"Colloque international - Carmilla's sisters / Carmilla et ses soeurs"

à tous. Alors, mon titre a légèrement été modifié, comme vous pouvez le voir. Comme souvent. J'ai souhaité identifier non pas des avatars, mais un avatar de Carmea dans la culture populaire, en me concentrant spécifiquement sur les personnages de vampires féminins identifiés comme prépubères, au seuil de la féminité et de l'âge adulte. Je vais donc me concentrer sur le personnage d'Eli, personnage central du film suédois dont je n'essaierai pas de prononcer le titre en version originale, qui a été traduit en anglais par Let the Right One In, donc c'est une traduction littérale, et Morse en français. Vous noterez la traduction intéressante en français, donc le titre anglais s'intéresse au franchissement du seuil, alors que le titre en français s'intéresse à la surface utilisée pour communiquer. On en reparlera. Donc c'est un film du réalisateur Thomas Alfredson, il est sorti en 2008, adapté du roman de John Lindquist qui en signe le scénario. Ce récit a connu de nombreuses métamorphoses par la suite, une pièce de théâtre, un remake américain en 2010 par Matt Reeves, et une série commandée par Showtime, dont le pilote sera diffusé demain. Je me situe donc au croisement des études sur l'espace avec Michel Foucault et la liminalité avec des anthropologues comme Van Gennep et Turner, sans perdre de vue la place centrale du corps. Pour reprendre les termes de Dara Downey, « To speak of space was thus to speak of how space was occupied and by whom ». Le vampirisme au féminin est souvent associé à la maturité sexuelle, la découverte de sa corporéalité, ce qui est soit source d'attraction-répulsion, soit source d'empathie, voire de peur lorsque le récit invite à l'identification avec le personnage féminin, qui soit soit victime de vampire, soit transformé. On pense au très récent The Invitation de Jessica Thompson, qui est sorti en août dernier. Pardon. Dans le film d'Alfredson, cependant, l'identification genrée ne va pas de soi, de même que les rapports de force entre proie et prédateur, qu'ils soient inversés ou non. Réalisateur et scénariste proposent une nouvelle grille de lecture du vampirisme au féminin, sur le plan thématique, modal, formel, qu'ils articulent autour de la notion de seuil.
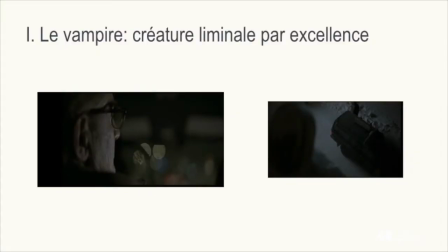[2:12]
Je vais donc m'intéresser dans un premier temps à la liminalité caractérisée et caractéristique du vampire au féminin. Donc cette liminalité, évidemment, elle est géographique, spatiale et temporelle. Le vampire a ce statut de nomade, on pense au caractère insaisissable de Carmela.
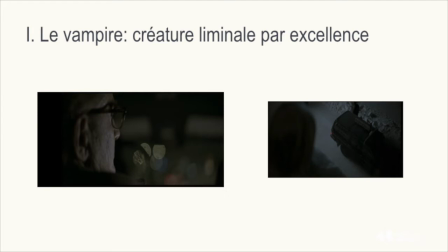[2:27]
Merci. Son arrivée théâtrale au pied du Schloss de Laura, avec cet accident qui provoque la mise en marche du récit. On pense aussi à la fluidité de son monde par l'anagramme. Dans Let the Right One In, le déplacement est nécessaire pour éviter d'attirer les soupçons des autorités et trouver de nouvelles victimes.
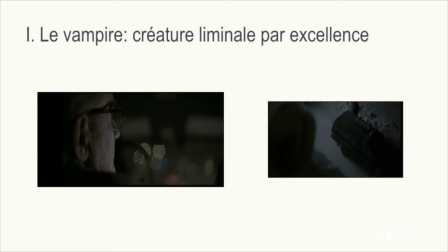[2:44]
En témoigne la scène d'introduction qui voit donc arriver Ellie avec son compagnon Akan dans une voiture, et le tout est vu par les yeux en fait d'Oscar, le petit garçon. Le plan ici, c'est assez sombre, hein, je suis désolée, qui les voit arriver en bas de son immeuble. L'espace du film est également un espace liminal.
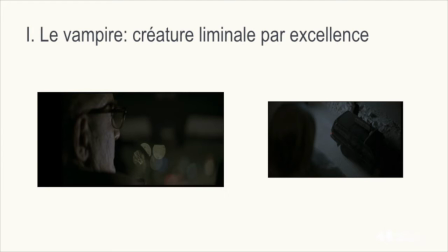[3:04]
Il relève du gothique scandinave.
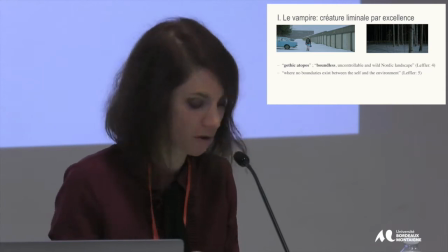[3:06]
Je cite Yvonne Leflin, qui parle de « Gothic Atopus » lorsqu'elle évoque le décor sans bornes et hivernal du film.
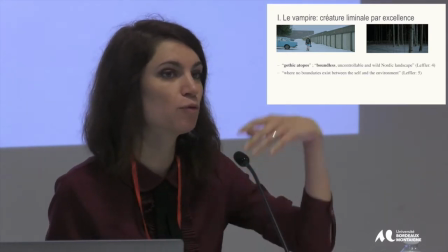[3:13]
Alors, le récit se situe dans la banlieue de Stockholm, mais l'équipe de tournage en fait, a tourné beaucoup plus au nord de la Suède, à Luleå, pour garantir la présence de la neige.
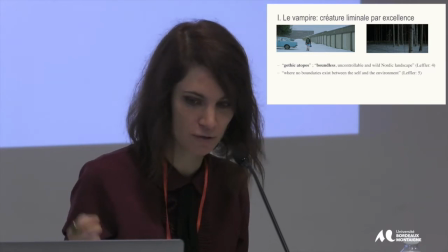[3:22]
Donc ce décor qui rappelle le passé pré-médiéval, violent et refoulé de la Suède, je cite encore Leffner, « Where no boundaries exist between the self and the environment ».
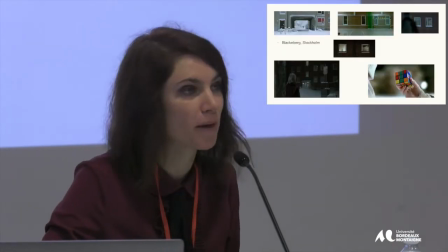[3:31]
Oscar vit donc dans cet environnement urbain périphérique à Blackeberg, banlieue pauvre de Stockholm,
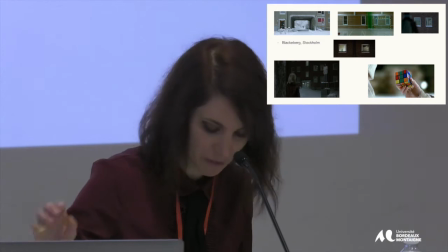[3:38]
et la quasi-monochromie des lieux s'ajoute au motif géométrique
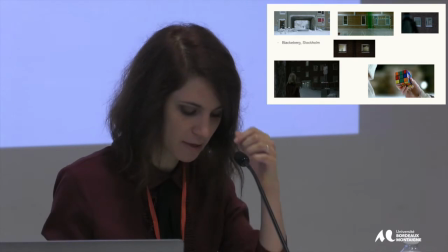[3:43]
répété du carré et du rectangle que l'utilisation de lentilles longues rend parfaitement parallèles et symétriques.
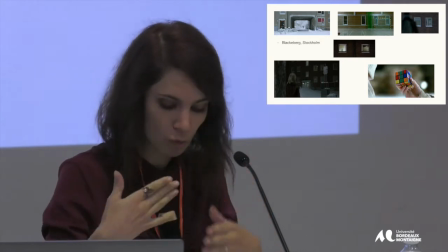[3:48]
C'est une technique qui permet d'effacer la perspective, de comprimer la perspective et d'éviter toute distorsion des lignes.
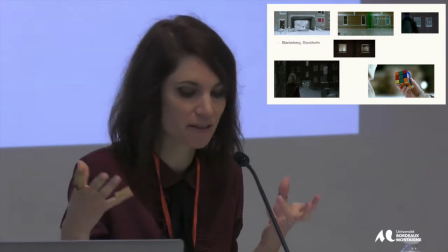[3:53]
On a donc un effet de froideur qui est convoqué par cette géométrie que l'on retrouve également dans les objets du quotidien,
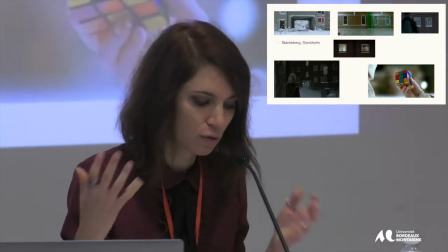[3:59]
comme la cage à poules, le pied de l'immeuble, le Rubik's Cube ou encore l'équipement du gymnase.
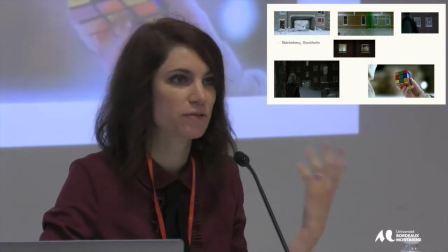[4:05]
L'anthropomorphisme habituel des espaces gothiques, on pense à la maison ou au château hanté, est donc ici empêché.
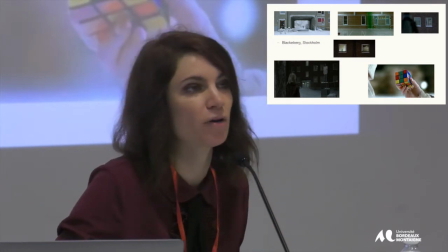[4:11]
Blackeberg, tout comme la chambre nue et dépouillée dans laquelle cohabitent Ellie et Akan, est donc une hétérotopie, hein,
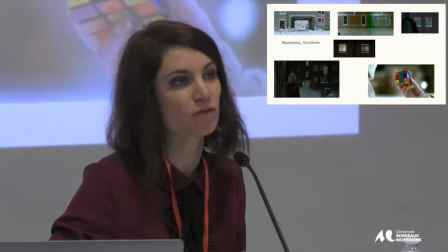[4:17]
je reprends les termes de Michel Foucault, définie notamment par la nécessaire ritualisation de son entrée,
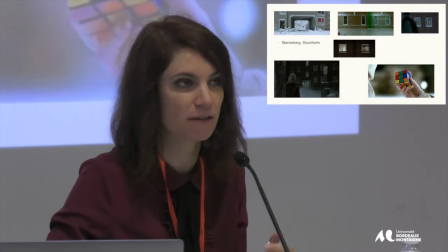[4:22]
on pense au titre du film bien entendu, une ritualisation qui est manifestée par de très nombreux plans sur les portes et les seuils dans le film,
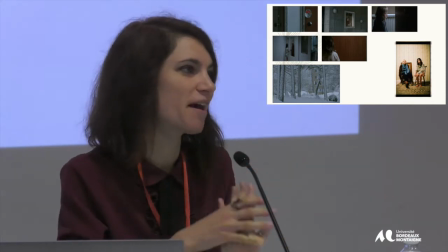[4:31]
alors ça peut être des portes ouvertes, des portes fermées avec ou sans vitres, des portes parfois fermées à clé.
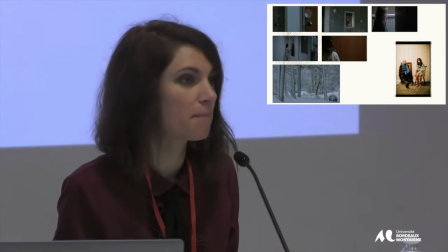[4:36]
Cette hétérotopie est également définie par la marginalité géographique et temporelle du lieu,
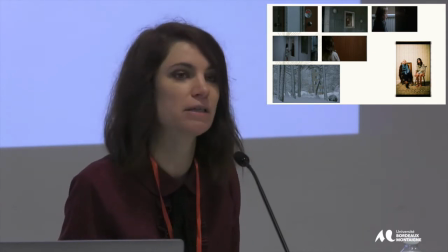[4:41]
la couleur blanche qui donne un sens d'atemporalité et efface toute spécificité de l'espace.
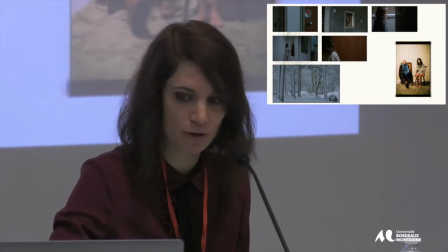[4:48]
L'utilisation de la technique du spray light pour obtenir cette idée de lumière un peu crue,
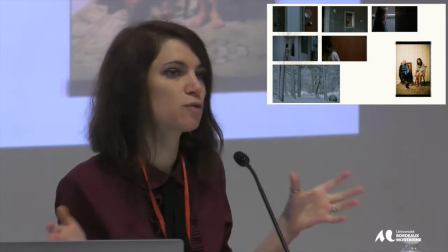[4:52]
un peu électrique, qui efface toute distinction entre jour et nuit dans les plans en intérieur.
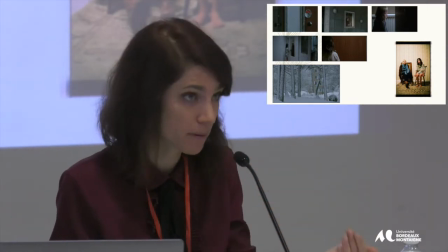[4:58]
Évoluant dans cet espace hétérotopique, le corps d'Elie lui-même devient hétérotopique, il est éminemment ritualisé.
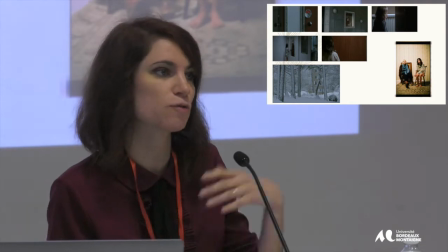[5:04]
Le film emprunte beaucoup au folklore vampirique. Donc c'est un personnage qui ne supporte pas la lumière du jour, qui doit se nourrir de sang humain,
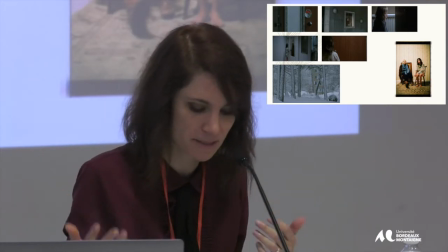[5:10]
qui possède une force importante, une certaine bestialité et qui a bien sûr besoin d'être autorisée à entrer dans un lieu.
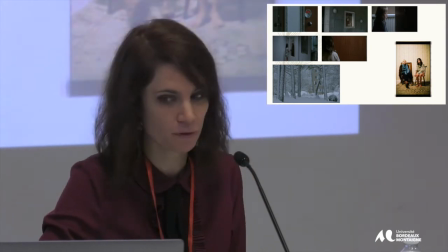[5:17]
K.M. Neuse nous rappelle que l'existence même du vampire court-circuite et condense le temps.
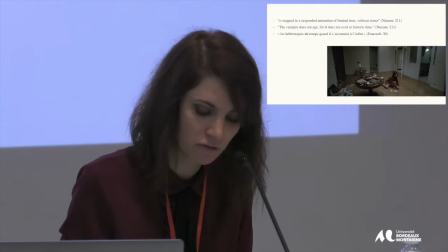[5:23]
Je la cite, « The vampire is trapped in a suspended animation of liminal time without status, does not age, for it does not exist in historic time.
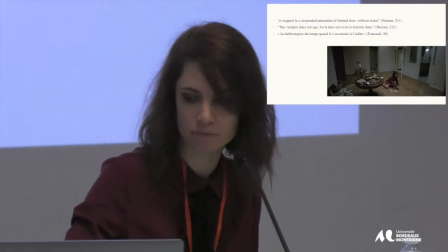[5:32]
» Le vampire est donc, comme le propose Michel Foucault, une hétérotopie du temps.
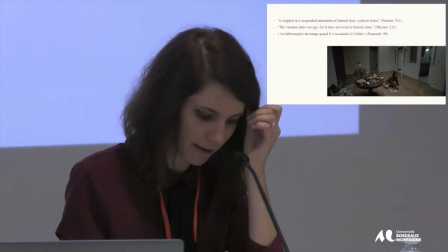[5:37]
Alors Foucault parle du musée, de la bibliothèque, de l'espace théâtral. Une hétérotopie du temps quand le temps s'accumule à l'infini.
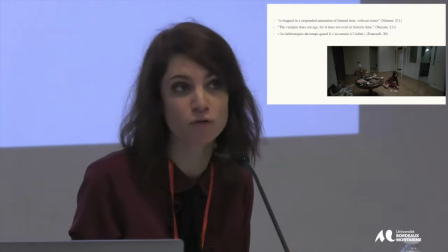[5:44]
Et cette notion d'accumulation, on la retrouve dans la mise en scène de l'appartement d'Élie, qui est quasiment dépourvu de meubles,
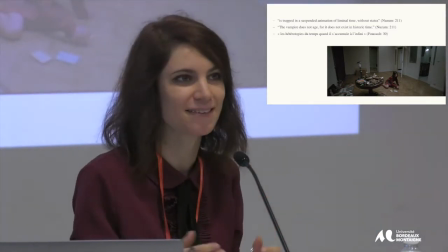[5:50]
par contre, qui est rempli d'un tas d'objets disparates et éclectiques qui rappellent finalement la longue
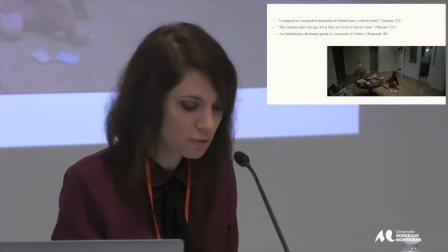[5:57]
existence de la créature. Cette liminalité, elle est également physiologique. Le corps d'Élie, comme celui de Carmela, est associé à la puberté.
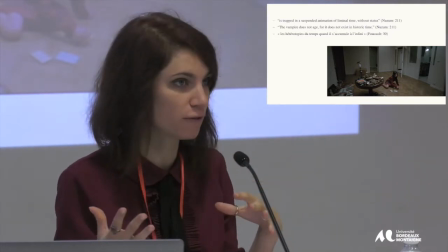[6:04]
On a le vocable « girl » et « fille » qui est utilisé dans les deux récits.
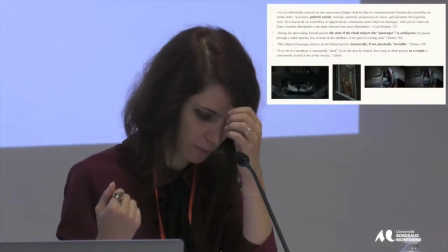[6:07]
Et dans les études anthropologiques, comme vous pouvez le voir avec les citations au tableau, la puberté est un rite de passage, un événement symbolique.
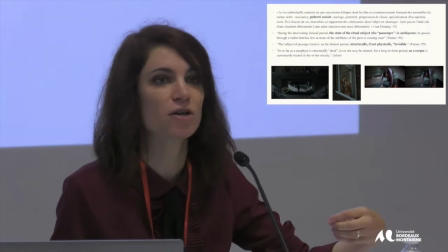[6:14]
Ici, le corps de l'enfant est sur le point de basculer vers l'âge adulte, mais ce basculement est empêché par sa nature vampirique.
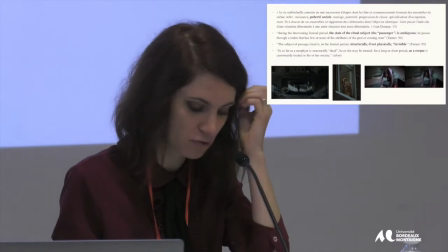[6:21]
La notion d'adolescent n'existe pas dans le récit de Le Fanu, parce que ce n'est pas une notion qui existe d'un point de vue social au 19e, et dans le film.
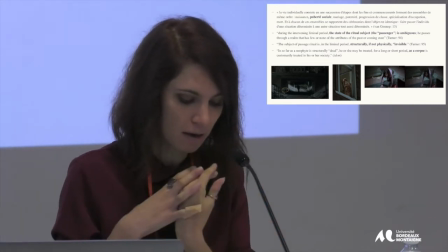[6:28]
Élie est clairement associée au monde de l'enfance par sa description physique, par son interaction avec Oscar, qui est le regard caméra de quasiment l'intégralité du film.
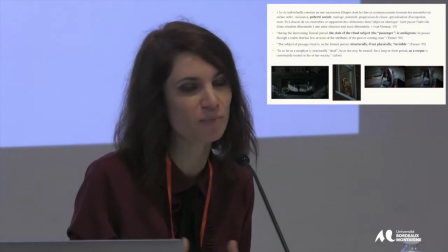[6:37]
Elle donne elle-même des indices sur son âge, elle dit, je la cite, « j'ai 12 ans, plus ou moins », et un peu plus tard dans le film, « j'ai 12 ans depuis longtemps ». Enfin, elle est incarnée par une actrice jeune qui a 13 ans au moment du tournage, ce qui confirme encore cette idée de monde de l'enfance.
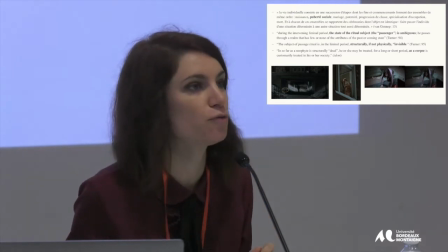[6:52]
Turner insiste sur l'ambiguïté du statut du néophyte, ce passager, hein, qui donc passe d'un état,
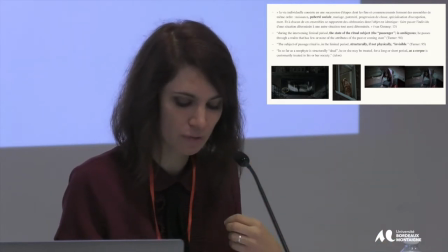[6:59]
d'une catégorie sociale à une autre, et sur son invisibilité qui est à la fois systémique et physique. Il l'associe également au cadavre. Comme le cadavre de ses victimes, le corps vampirique est ici partiellement invisible.
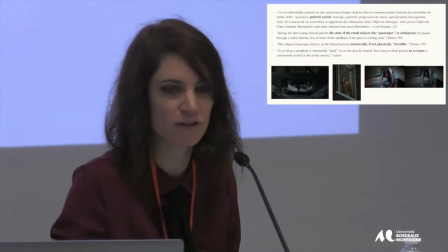[7:12]
C'est une créature nocturne qui se fond dans l'obscurité. Vous avez Élie qui est ici dans le petit cercle jaune.
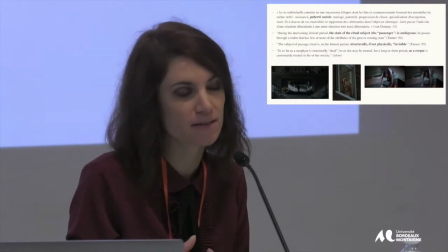[7:18]
Le vampire renvoie également aux invisibles de la société scandinave et suédoise. Oscar est un petit garçon isolé qui est harcelé par ses camarades.
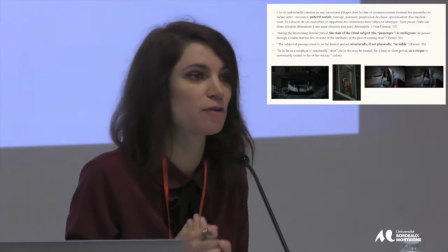[7:27]
Les vampires choisis par Élie ou Hakam sont des alcooliques, des sans-abri, des marginaux.
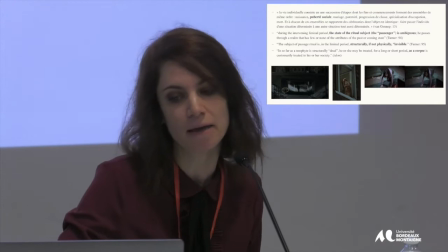[7:32]
L'invisibilité d'Élie est également manifestée par la fenêtre bouchée par Hakam au tout début du film pour la protéger en fait de la lumière du soleil.
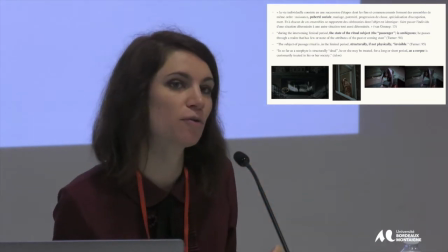[7:39]
Comme vous pouvez le voir, il utilise du carton mais aussi une image de magazine de mode qui représente un visage féminin, à la féminité exacerbée,
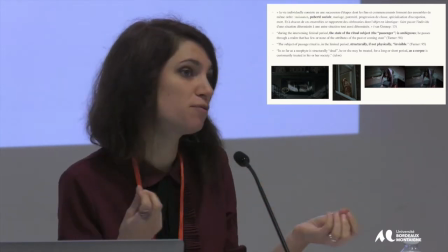[7:47]
ce qui nous donne un indice sur la problématique du féminin comme masque qui nous trompe sur la nature réelle d'Élie.
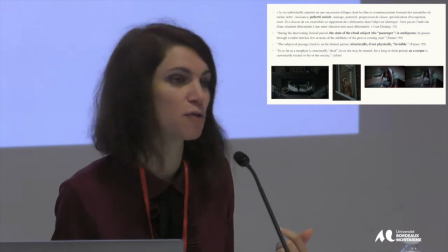[7:53]
J'en parlerai dans un instant. Enfin, le vampire est associé au cadavre qu'il ne peut devenir. À deux reprises dans le film,
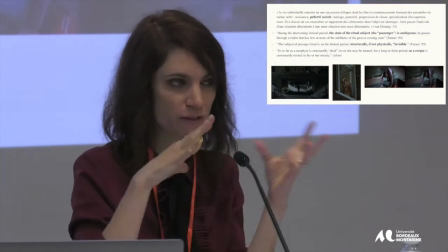[8:00]
on observe une transformation du visage d'Élie, son visage devient vieux, beaucoup plus âgé quand elle est dans une situation de faiblesse ou de faim.
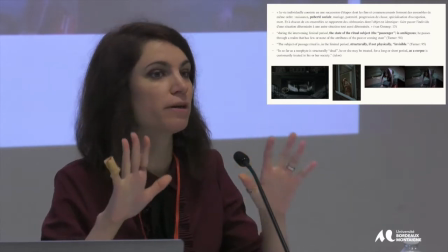[8:09]
Et comme vous pouvez le voir, le montage en fait montre clairement la superposition des deux plans. Il n'y a pas de coupe fluide.
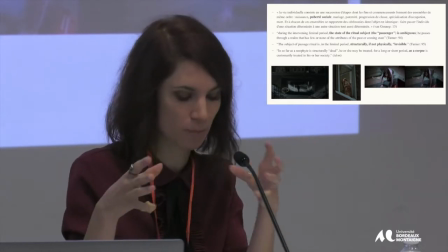[8:14]
On voit qu'il n'y a pas tout à fait la même position du corps, la même largeur, le même point de vue, ce qui renvoie encore une fois à l'identité plurielle du vampire.